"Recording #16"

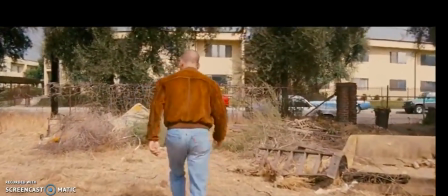(8:12)
You kind of see the camera creep down to behind him as he's moving towards his apartment.
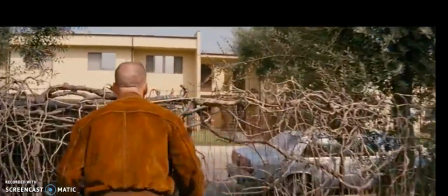(8:19)
And effectively what it's showing us is what Butch is seeing.
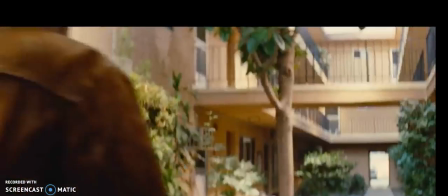(8:25)
And he's just kind of staking out the entire apartment complex,
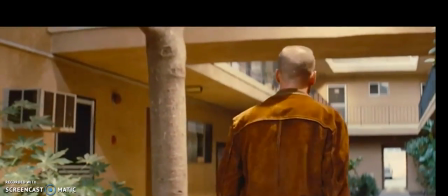(8:31)
just kind of making sure that everything is safe. I'm just going to forward here a little bit.
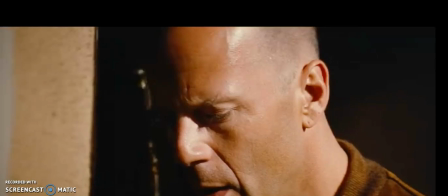(8:38)
Alright, and this again is another exciting scene in this film,
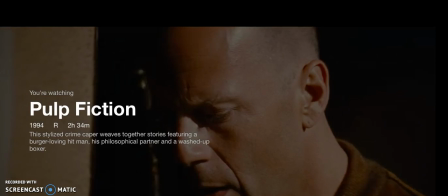(8:44)
and it really makes a lot of use of lighting of the character's face,
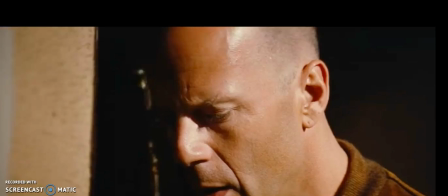(8:51)
and that lighting really projects a lot about this film. What I've noticed almost in the entire film,
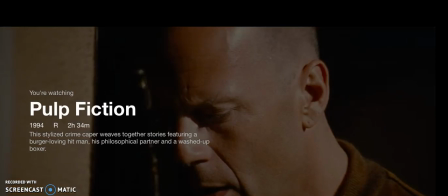(9:02)
there's this lighting that Tarantino does to each character, or each kind of, I guess, evil character or malicious character, that they have two scenes to themselves.
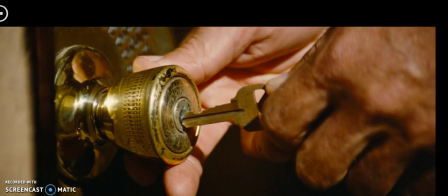(9:15)
And you'll see here Bruce Willis has like a dark side of his face and a light side of his face, and he's going into unknown danger.
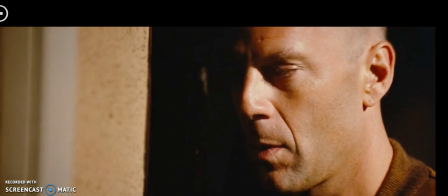(9:24)
That's why that camera, or that key going into the lock, is just so nerve-wracking.
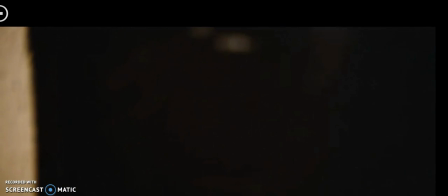(9:30)
And again, you see his face is kind of, it's just half dark, half lit, same inside.
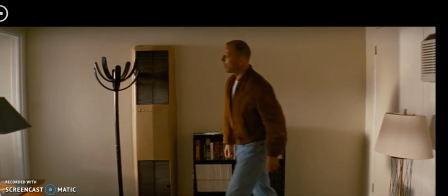(9:39)
He doesn't know what to expect here, but the coast seems kind of all clear.
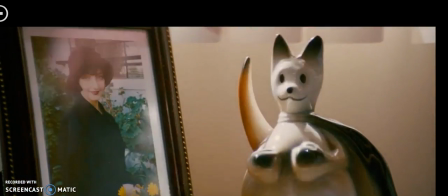(9:44)
So he grabs a watch, and
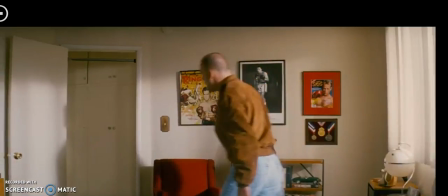(9:48)
now I know when I first saw this, I was thinking, man, you better start running.
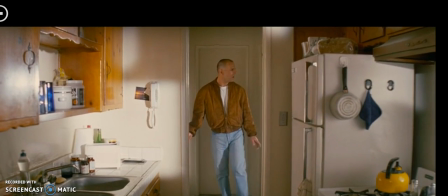(9:54)
You got your watch, just leave. But no, he goes into the kitchen,
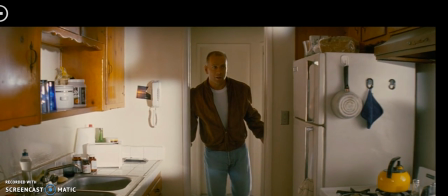(10:00)
you kind of see the expression on his face where he thinks he's gotten away with this, and it's just
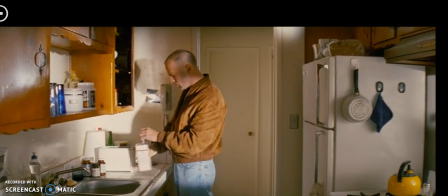(10:09)
so incredibly funny here.
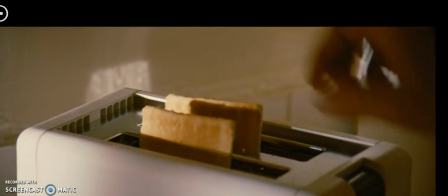(10:11)
Just making pastries while there's an actual assassin in his house, and I never noticed this here either.
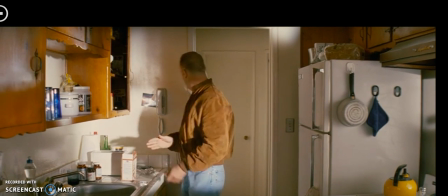(10:20)
Again, you could see Bruce Willis's face is kind of darkened now.
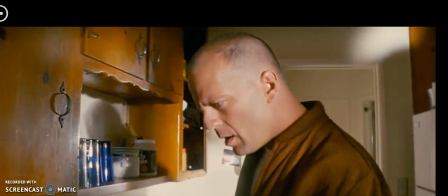(10:25)
He knows that something's up. We don't know yet, but now we see, okay, there's a automatic
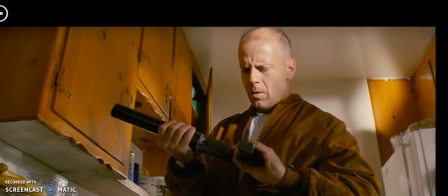(10:35)
submachine gun in his house, so he knows the assassin is here.
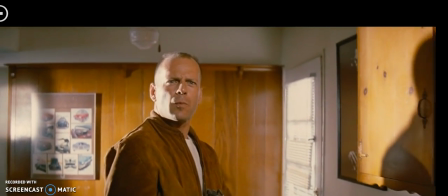(10:39)
And there's this great point of view shots between the two characters, between the assassin and Butch.
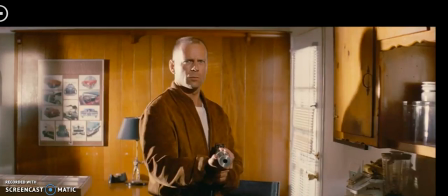(10:45)
And right here, Vincent Vega looks up and he knows that he's in trouble.
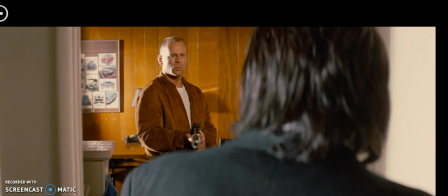(10:52)
There's another point of view. There's another point of view. And
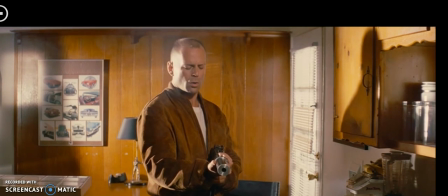(11:00)
it seems that every time, there's several occasions in this movie when people come out of the bathroom and something bad happens.
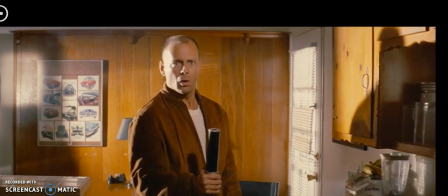(11:09)
Invariably, something bad happens. First, Vincent, on his date with Mia, he's talking to himself in the bathroom.
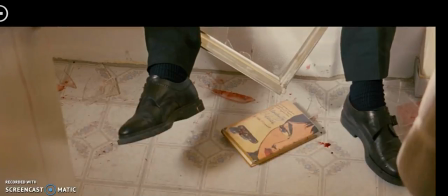(11:17)
He comes out to find her OD'd. This time he comes out of the bathroom and he finds that he's being shot.
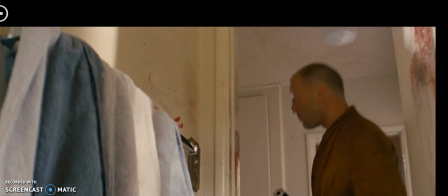(11:24)
And it's this panning of the camera from his feet up to his face,
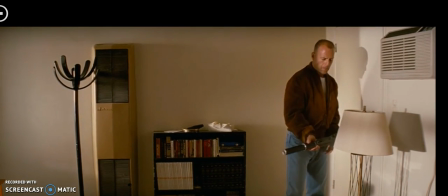(11:31)
and it's just a really dramatic and traumatic view, actually, of a guy who, we didn't really know much about.
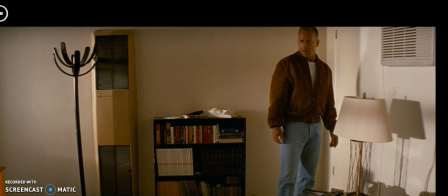(11:39)
If you've seen some of his other Tarantino's other movies, we know that he's the brother of another kind of bad guy,
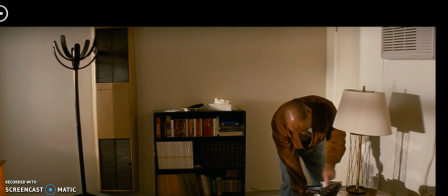(11:47)
and now doing something totally evil here, washing his fingerprints off everything.
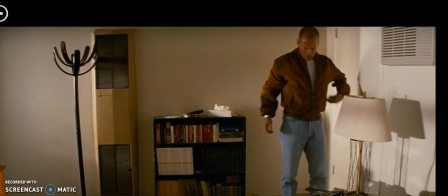(11:55)
You see kind of the darker side to Butch, where he really has no morality.
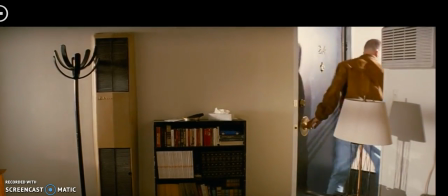(12:00)
His face is darkened, and he kind of slips out unscathed.
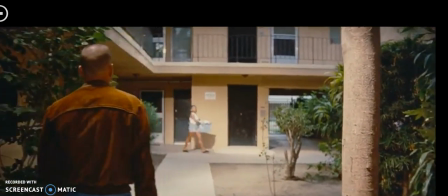(12:06)
Again, he's kind of like casually walking out, and when this movie came out in the crowds, they were telling him to run.
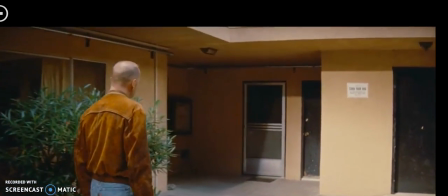(12:15)
Literally, people were shouting out, "Run!" But that's not what Quentin Tarantino does here.
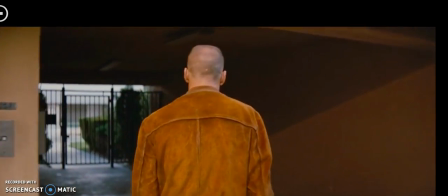(12:21)
He specifically probably tells him, just stroll out normally,
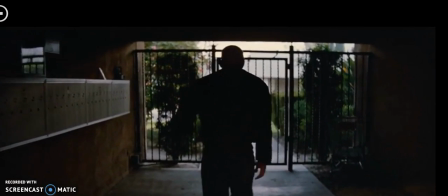(12:25)
and it creates just an insane amount of excitement,
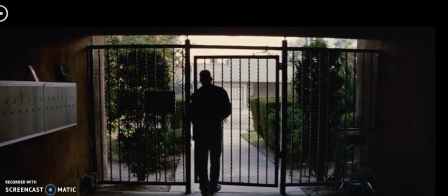(12:32)
in the crowd and with the audience.
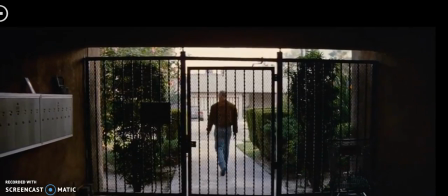(12:34)
And it all really just has to do with how the character acts and how the camera follows him,
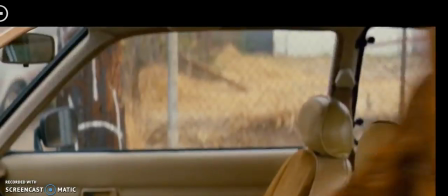(12:41)
and what he sees, and as the camera kind of follows him around.
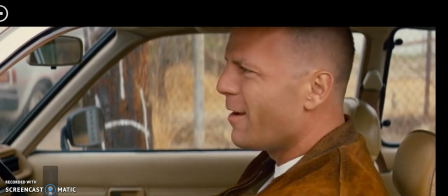(12:52)
And I guess that's about it. And I loved adding this song in there.
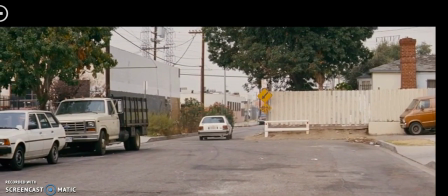(12:57)
It's really a happy song.
Yeah, I heard it.
Well, I've enjoyed making these projects, and thank you for watching. Take care.